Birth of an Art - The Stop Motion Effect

This video is brought to you by Filmmaker U. Learn filmmaking techniques from some of the brightest minds in the industry like Mad Max colorist Eric Whipp,
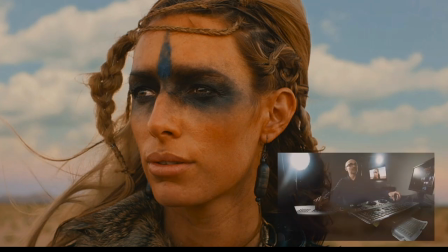7s
Oscar-winning sound designer Eugene Gearty, and Emmy award-winning editor Brian Cates.
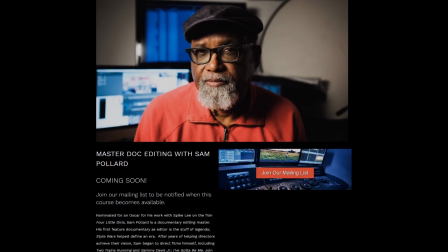12s
For more info or to enroll, check out FilmmakerU.com.
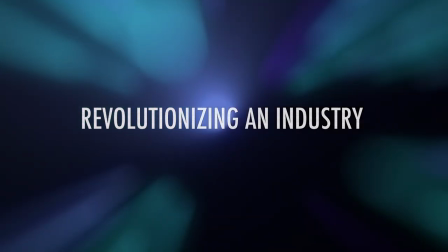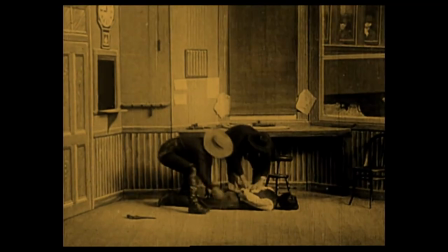25s
Visual effects started early in the film industry, real early.
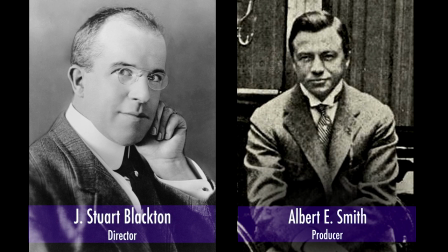28s
In 1898, J. Stewart Blackton and Albert E. Smith began using a new effect for the now-lost Humpty Dumpty Circus.
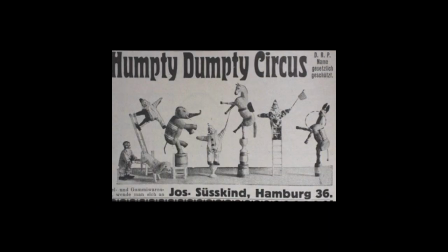35s
The process was simple.
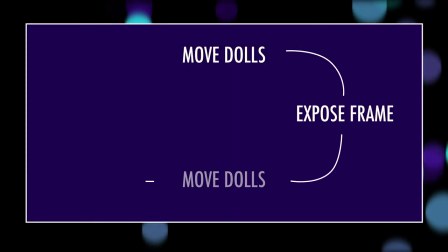37s
Set up some toy dolls, expose the image onto a single frame of film, move the doll slightly, expose and repeat over and over. The idea was to create the illusion of motion. In the process, stop-motion was born.
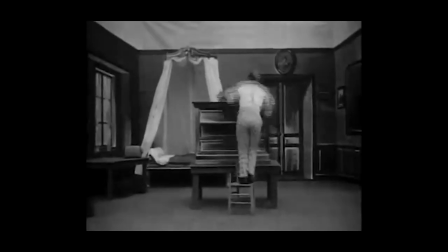51s
This technique would come up again in the work of Georges Méliès,
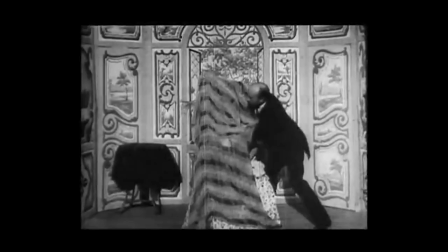54s
in his shorts like The Black Imp and Going to Bed Under Difficult Circumstances in which a man attempting to undress her bed continually has his clothing appear on him.
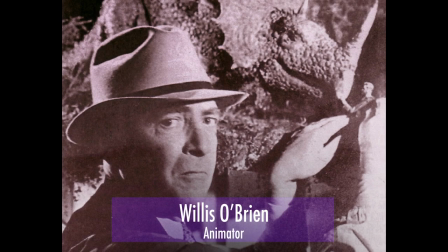63s
Eventually, Willis O'Brien would further develop the technique in his work on The Lost World and 1933's King Kong.
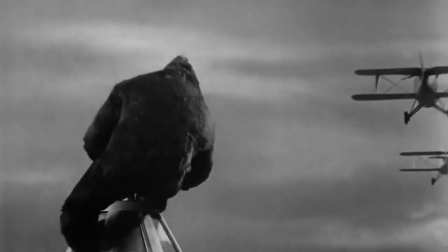69s
What originally started as a way of making short animated pieces quickly grew into a viable way of making the impossible possible.
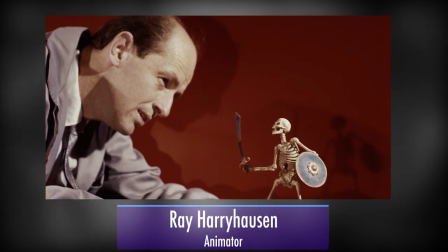77s
O'Brien's protege Ray Harryhausen continued to work as an animator creating some of the most important stop-motion work to that point.
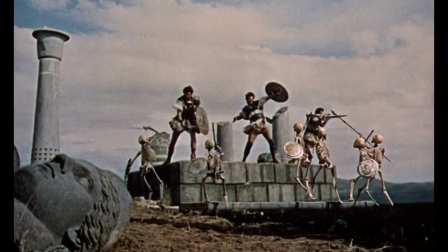85s
Most notably Clash of the Titans and the legendary Jason and the Argonauts skeleton sequence.
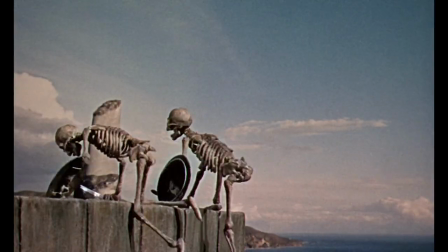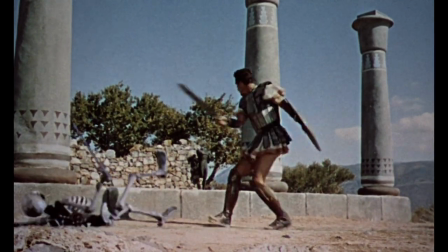100s
Stop-motion wasn't just turning heads at the box office, it also became an effective way to create television programming especially for children.
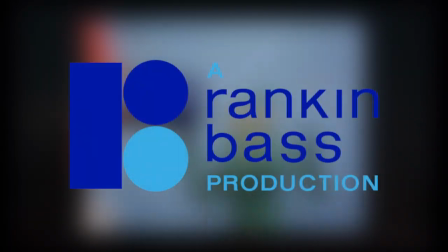108s
In the US,
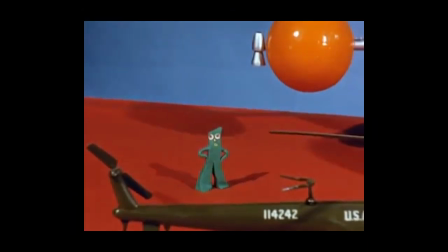109s
Rankin Bass Productions capitalized on the previous success of programming like the Gumby and Poki show by creating holiday themed specials such as Santa Claus is Coming to Town,
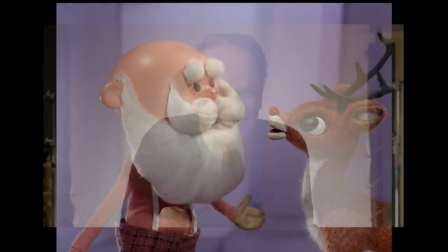118s
Little Drummer Boy and most famously Rudolph the Red-Nosed Reindeer. It was also used in the UK by animator Nick Park to help build Aardman.
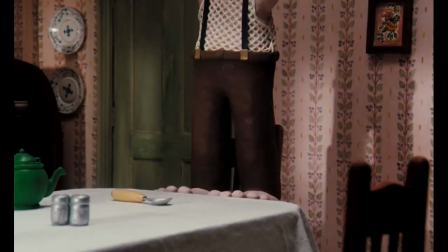126s
Originally developing short content for the BBC, the company quickly took off with the creation of characters like Wallace and Gromit,
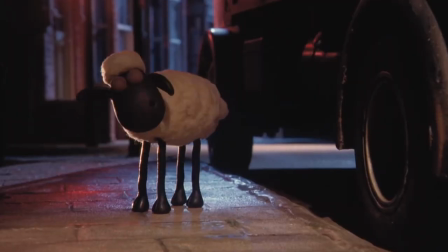133s
Shaun the Sheep, and eventually full-length feature films such as Chicken Run and the animated feature flushed away thanks to a contract with DreamWorks.
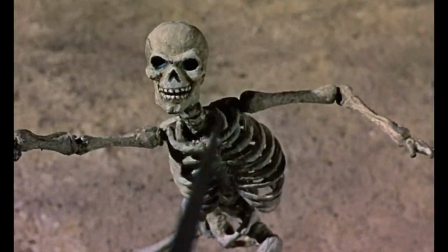142s
Despite stop motion success, it did have a fatal flaw. It lacked any motion blur.
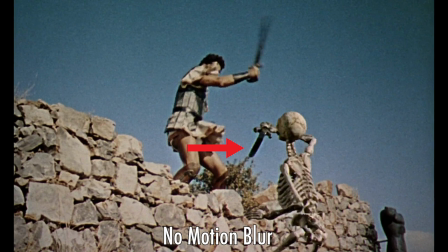147s
This gave everything a staccato, jumpy effect, lacking the typical blurring present when an action was taken in most films. To combat this, Phil Tippett, an animator at Industrial Light and Magic, revived an old technique using a glass sheet and petroleum jelly.
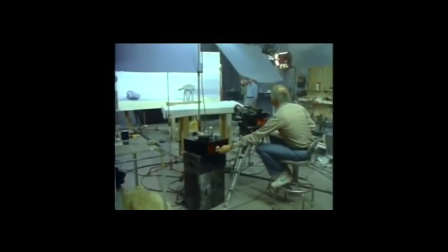162s
While time-consuming, by moving the glass sheets coated in jelly slowly following the actions depicted on screen,
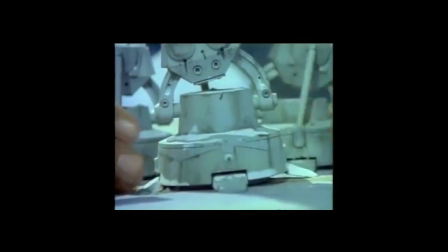168s
it created a more natural and lifelike movement in the stop motion. The technique, called Go Motion, was used in 1980s The Empire Strikes Back.
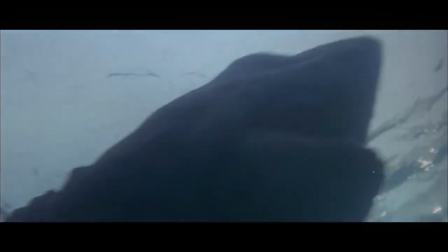177s
Despite the popularity of stop-motion in television and its modernization with Go-Motion, its use in movies began to wane.
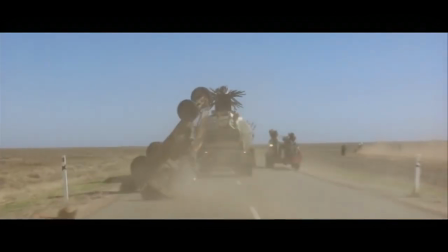185s
Audiences were becoming more sophisticated visually and as a result expecting better effects.
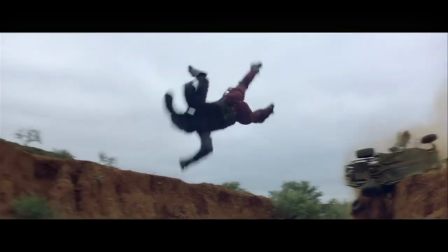190s
As computer animation began to become a possibility in the 90s, it seemed that stop-motion's days were done.
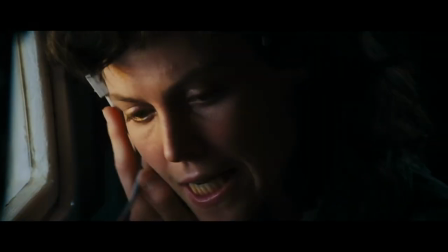197s
That is until pre-production began on Steven Spielberg's next blockbuster, Jurassic Park.
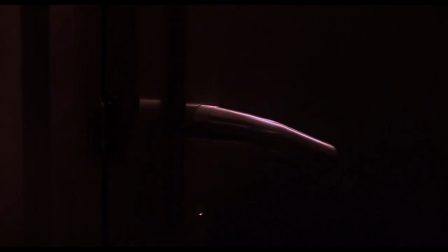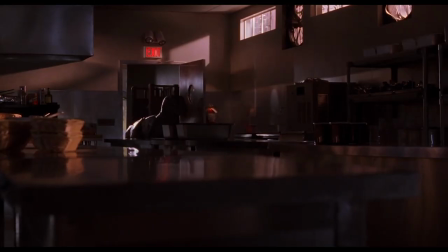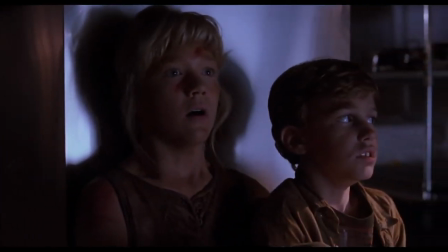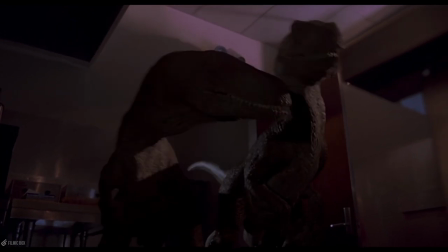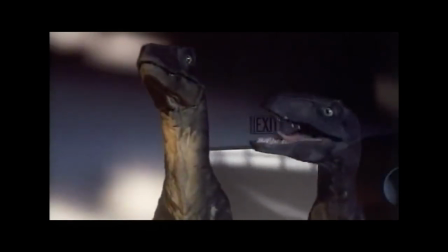228s
Originally planned to be done entirely using GoMotion, the raptors in the kitchen sequence in Jurassic Park wasn't convincing enough for Steven Spielberg.
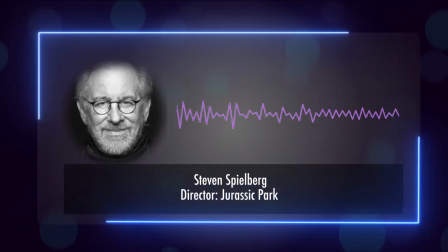236s
I come home with my kids and look at the stuff over and over and over again. And my kids bought it. They said, wow dad, a real dinosaur.
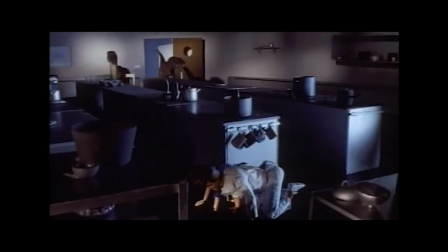241s
The movement was very accurate and very rhythmical but there was still something a bit GoMotion-y about it.
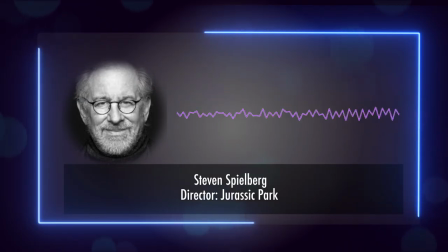247s
And that's when Dennis Murren came to me with this idea to show me a test.
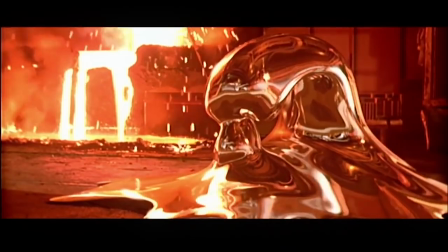254s
After Industrial Light & Magic had used computer graphics to such great effect in Terminator 2,
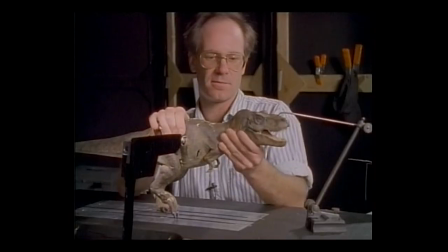259s
the team decided to come up with a solution to Spielberg's concerns, mixing the fluid motion of puppets with the lifelike capabilities of CGI.
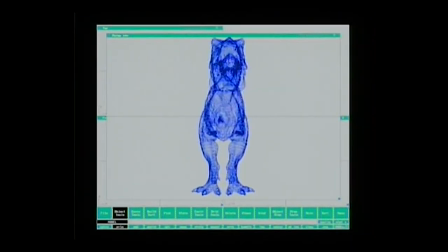266s
After weeks of tests and practice, ILM developed what are essentially robotic puppets.
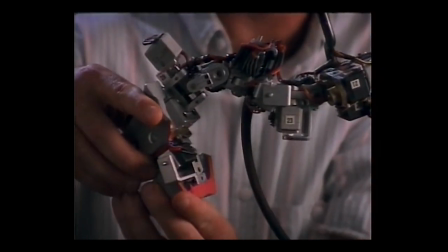272s
This allowed the puppeteers to manipulate the movements of the dinosaurs while giving the animators a rough idea of where the raptor's limbs should be in 3D space.
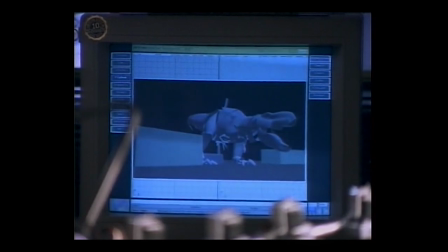280s
The movements of the specialized puppets would generate the tracking data that was then applied to the 3D models of the dinosaurs.
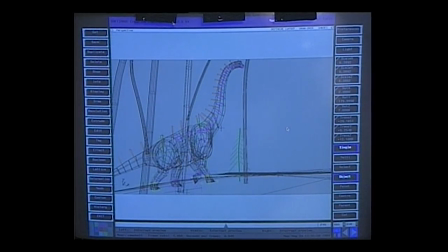287s
If any of the data felt wrong, the computer animation team could then manipulate the tracking data to help smooth the motion of the dinos.
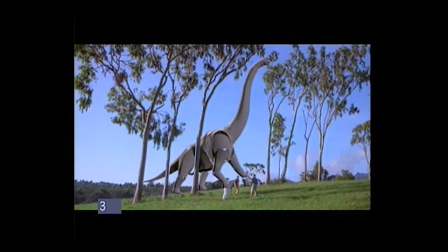294s
The process used here was the infancy of modern motion capture, a technology that has become vital in modern blockbusters.
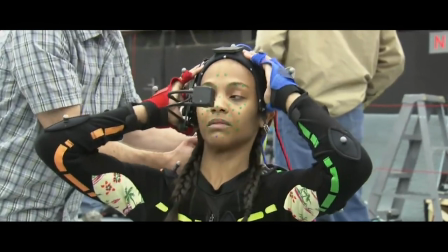301s
It's an effect that can be seen in two of the highest grossing films of all time, Avengers Endgame, and Avatar.
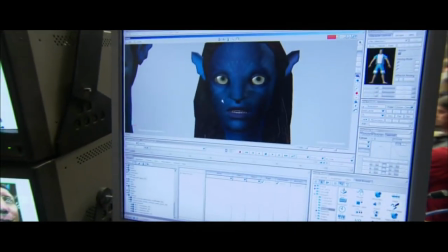307s
However, it hadn't really been used prior to Star Wars The Phantom Menace.
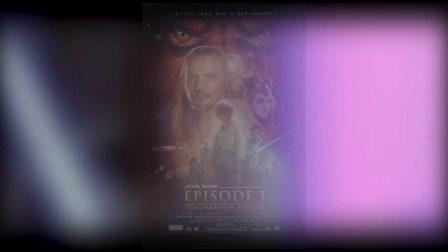311s
That's right, love him or hate him, Jar Jar Binks is the first ever completely motion-capture character on film.
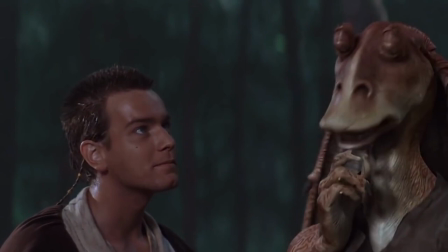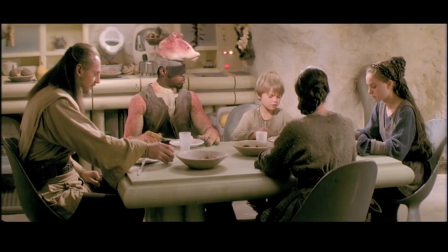323s
Actor Ahmed Best would perform alongside the rest of the cast with a Jar Jar prosthetic head on top of his to provide eyeline for the actors.
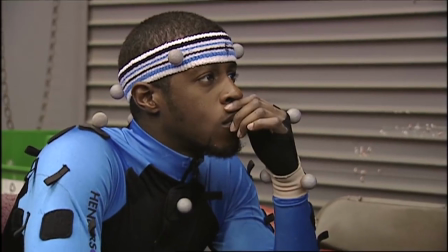330s
Then, in post-production, he would redo his performance in a controlled studio environment, capturing the raw tracking data.
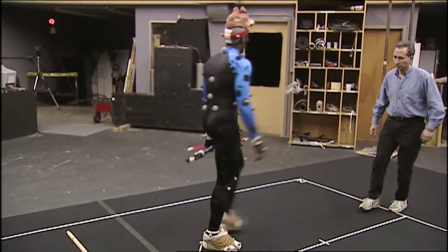337s
Phantom Menace might be the first, but the film that really cemented motion capture as a vital part of modern filmmaking came along two years later.
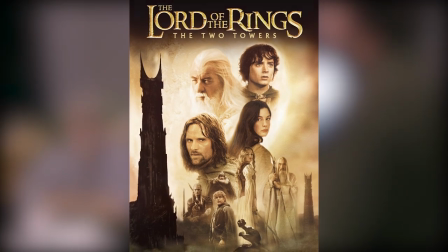344s
Lord of the Rings, The Two Towers.
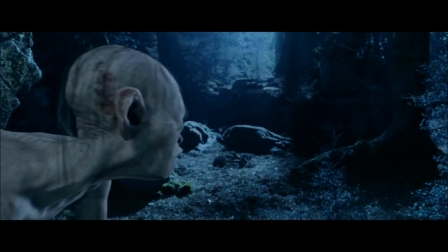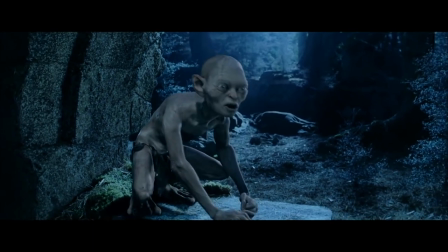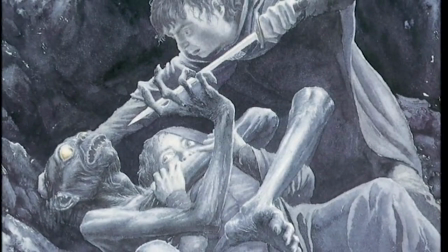358s
Originally, the team at Weta Digital were struggling to get a believable design out of Gollum.
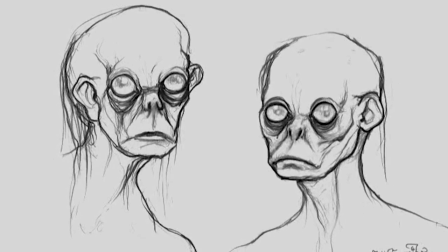363s
The proportions of his limbs frequently looked either unrealistically cartoonish or too human to feel like a fantasy creature.
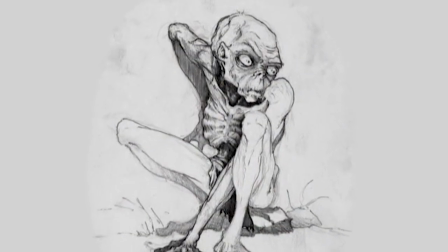370s
This was especially true for the face.
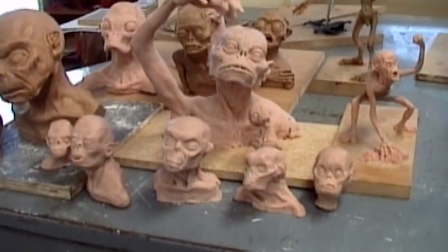372s
It was difficult for any emotion to come from the character due to the complex amount of fine muscle movement needed to be performed by the animators.
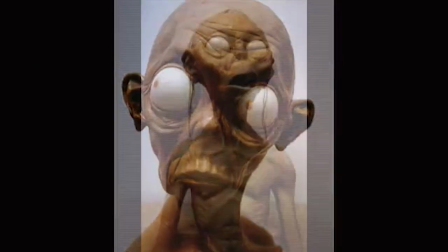380s
Especially around the mouth and eyes.
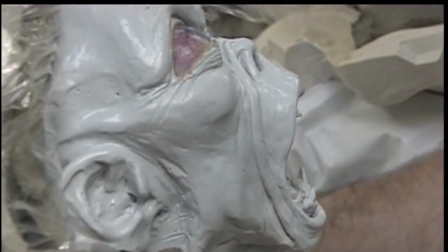381s
After a lot of experimentation and tweaking, the production realized that by basing the face of the character on that of actor Andy Serkis, they would get a more believable creature.
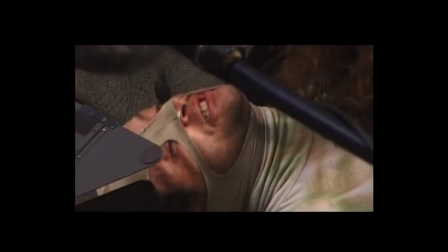390s
Despite being more realistic, it was still a tremendous amount of work. Just like Ahmed Best did for Jar Jar, Andy Serkis would perform the role on set, then,
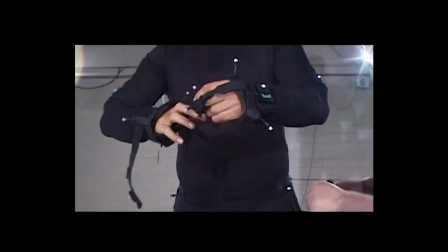399s
after principal photography wrapped, he would do it all over again on a closed stage, alone.
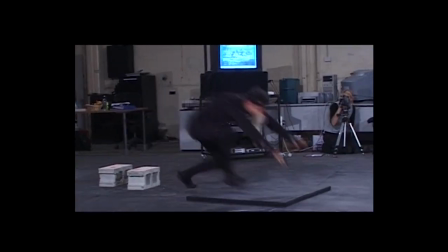404s
This gave the animators the tracking data they needed to composite the character onto the film. Unlike Jar Jar, Andy's face was covered with dozens of tracking points.
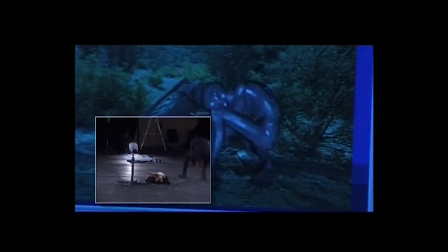413s
Because the character's face was based on Andy's, All of these points lined up with the 3D model.
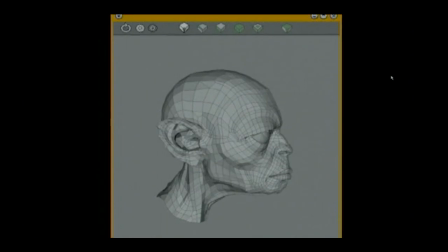419s
Not only did this help cut down on animation time, it allowed for a lifelike recreation of a fantasy creature.
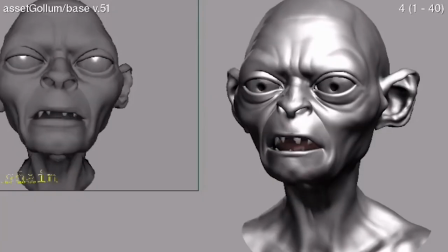425s
Since the original films were released, technology has progressed to the point where rough tracking can be done on set in real time,
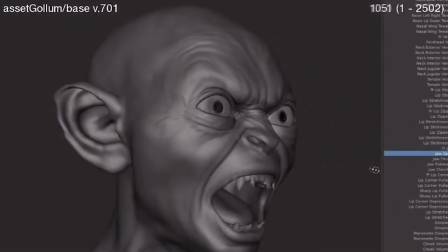432s
which is what was used when Gollum talks to Bilbo in The Hobbit. Director Peter Jackson could see a real-time, low-quality render of Gollum acting opposite Martin Freeman.
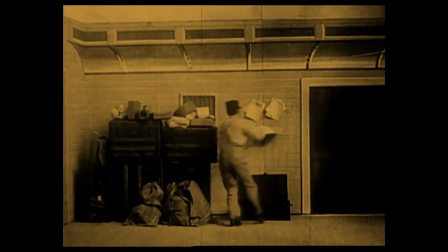441s
After over a hundred years of use, visual effects in film continue to grow, adapt, and evolve.
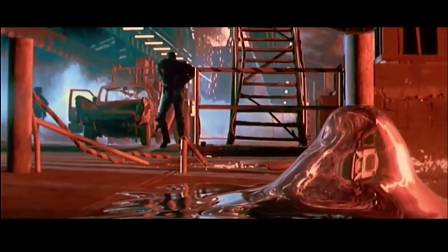447s
With motion capture being the most recent in a long line of technological improvements,
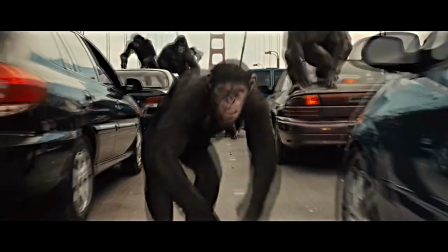452s
it's exciting to imagine the possible ideas and needs that will force further advancements in years to come.
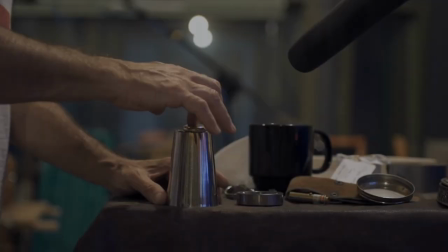458s
If you enjoyed the content in this video,
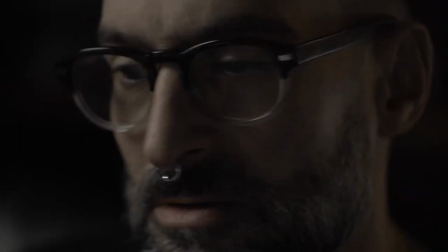461s
don't forget to check out Filmmaker U. It's a one-stop destination to learn how industry professionals approach their jobs as colorists, sound designers, or editors.
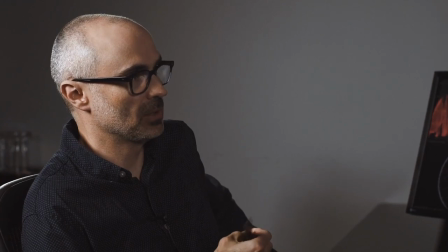469s
Like Eric Whipp, colorist for Mad Max Fury Road.
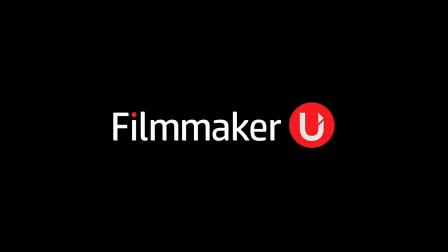472s
With comprehensive courses available and new content coming, it's a great time to enroll at FilmmakerU.com.